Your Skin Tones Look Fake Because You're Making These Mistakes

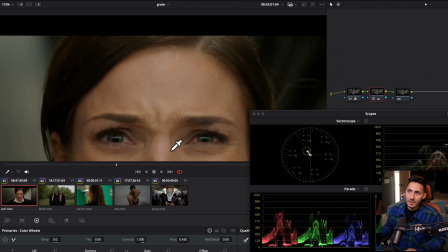And just the forehead had so much overall warmth compared to now looking so much more separation and then forget about it.
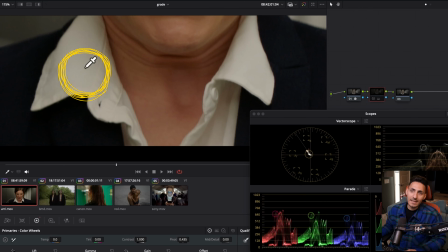Like now if we go to our neutral point, this is before so much like yellow seeping through and then after it just got so clean.
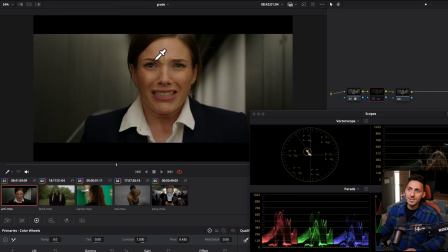We see the proof here. So we just got rid of it. And now we don't need to do anything else. Like the skin tones look perfect. And all of a sudden we're just like, this is why people like to shoot on Aria Alexa or anything from Aria, Aria Mira,
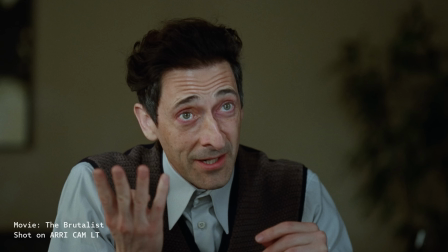Aria 35, Like these cameras are the dominant force when it comes to the industry because it's just there.
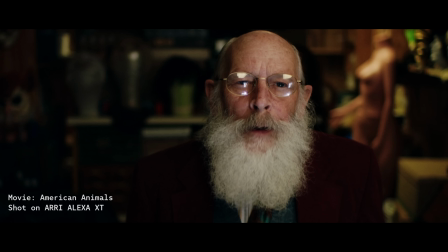Like nothing renders the skin tones better than RE products and we can see it now.
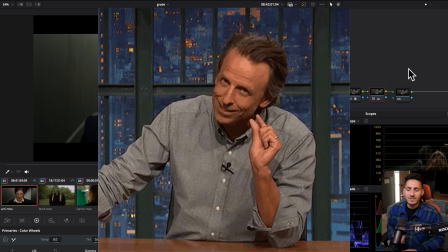And all we have to do is just make that minor change instead of just like manipulating our image.
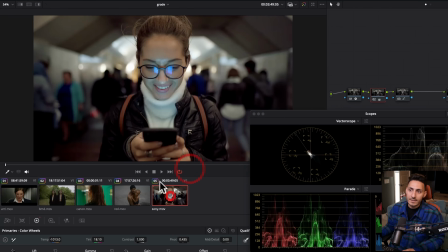Now you know how professionals get natural looking skin tones from any camera, regardless of the limitations. So there you have it. When it comes to getting anything natural, whether you're going for a natural look or whether you're going for natural skin tones, the approach should be what I showed you here. Broad strokes and just do things as if they were done in camera. So you can get an authentic image that is as close as possible to how each camera manufacturer intended their images to look like. And do not forget to check out the announcement for Memorial Day Sale all in the description and pinned in the comment of this video So on that note, I will see you guys in the next one. Peace fam.